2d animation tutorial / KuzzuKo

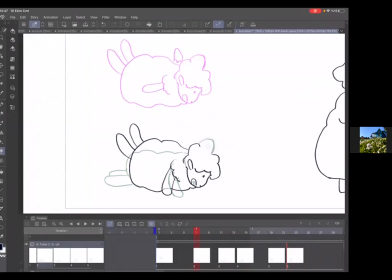Şimdi burası serbest olan bir yer, yani bir yere çok bağlı olmayan oynak bir uzvu. Dolayısıyla ne olacaktır? Yere çarptığında o kısım şu yöne doğru bükülecektir, değil mi?
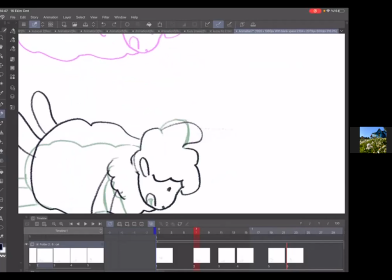Bak, şu yöne doğru bükülme eylemi gerçekleştirecektir. Dolayısıyla bu da çalışmaya bir zenginlik katmış olacaktır. Şöyle
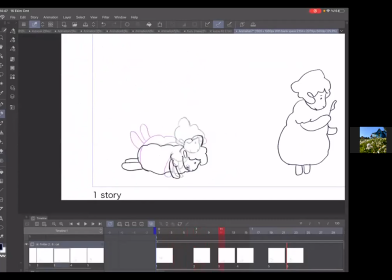düştüğünde bu buraya gelecek. Sonrasında tekrar yukarıya doğru kalkacak. Değil mi? Sonra geri tekrar eski formuna dönecek.
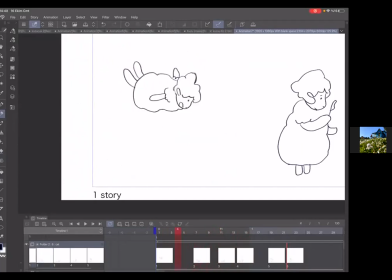Tekrar bakalım. Bacaklar aşağı doğru iniyor. Düşüyor. Düştükten sonra ayaklar yere düşüyor. Karakter kalkıyor.
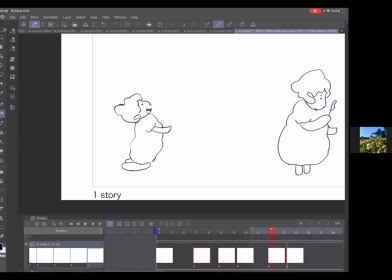Karakter kalkıyor ama burada dizleri biraz öne çekebiliriz. Yani dizler burada aynı yerde kalmasın. Birazcık öne çekelim burada dizleri.
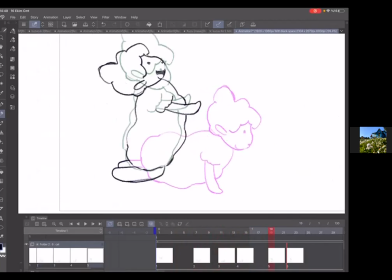Çünkü çok geride kalıyor. Bir de mutlaka kalktığında, doğrulduğunda bunlar da öne doğru birazcık kayacaktır. Hocam peki kalktığında, diz üstüne kalktığında kolları ne yapıyor olacak?
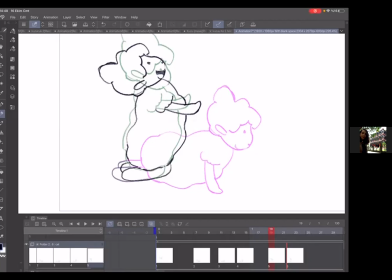Hemen bakalım. Şimdi diz üstüne kalktığında burada kolları tabi buradaki şey önemli, hikaye önemli. Hemen göstereceğim. Şunu da düzenleyeyim Merve.
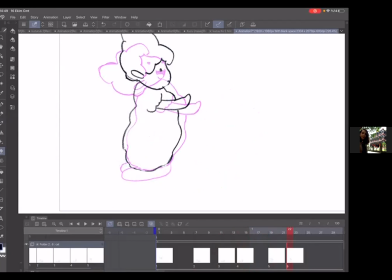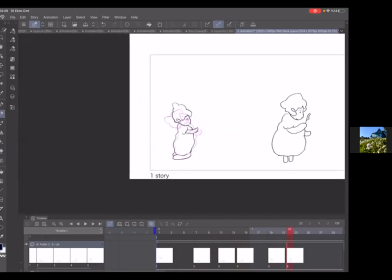Tamam. Şimdi burada ne yapıyor tabi? Hikaye ne burada? Karakterimiz yukarıdan aşağı düşüyor. Yerde bir yaprak birikintisi var. Düştü. Etrafa yapraklar saçıldı. Kalkıyor, biraz doğruluyor. Ve yaprakları seyretmek için doğruluyor.
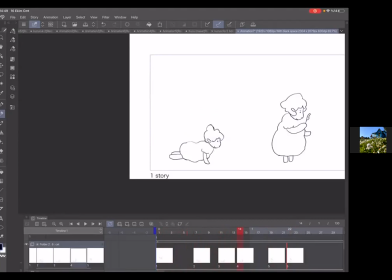Kafayı yukarıya kaldıracak. Şimdi burada biraz daha kafayı yukarıya kaldırabilir. Alçak olmuş. Baktığı nokta biraz daha gökyüzü olabilir. Onu düzenleyelim. Ardından ayağa kalkıyor. Yapraklar düşüyor buralardan. Yapraklar düştüğü için yaprakları tutacak burada.
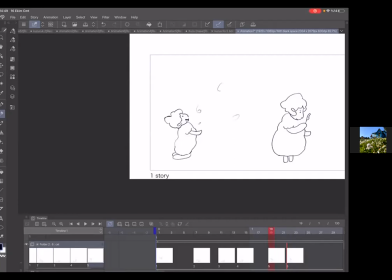Amacımız yaprakları tutması ve elini uzatarak bir tane yaprağı avucuna koyup bakması. Burada da o sahneye geleceğiz. Yaprak düşüyor, elini uzatıyor ve belki biraz daha ileride olabilir bu.
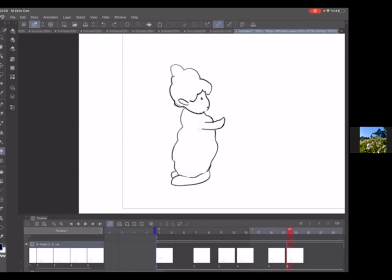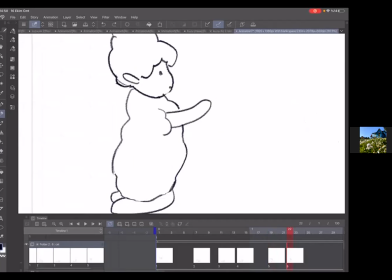Ve elinde bir yaprak var burada da.
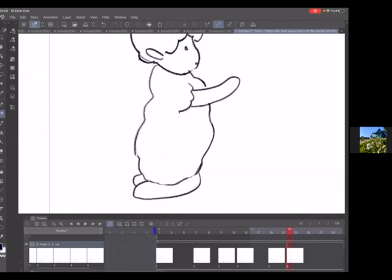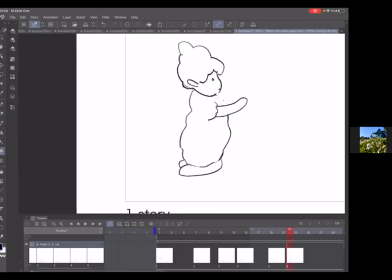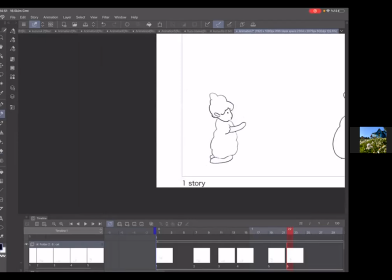Evet. Şimdi Merve soruna cevap verebildin mi? Evet. Burada yaprağı izliyor. Burada da yaprağın düşüşünü görüyor.
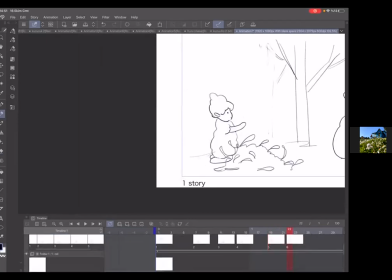Şimdi bu bizim geri planımızda bir şeyi düzenleyelim. O da şu olsun.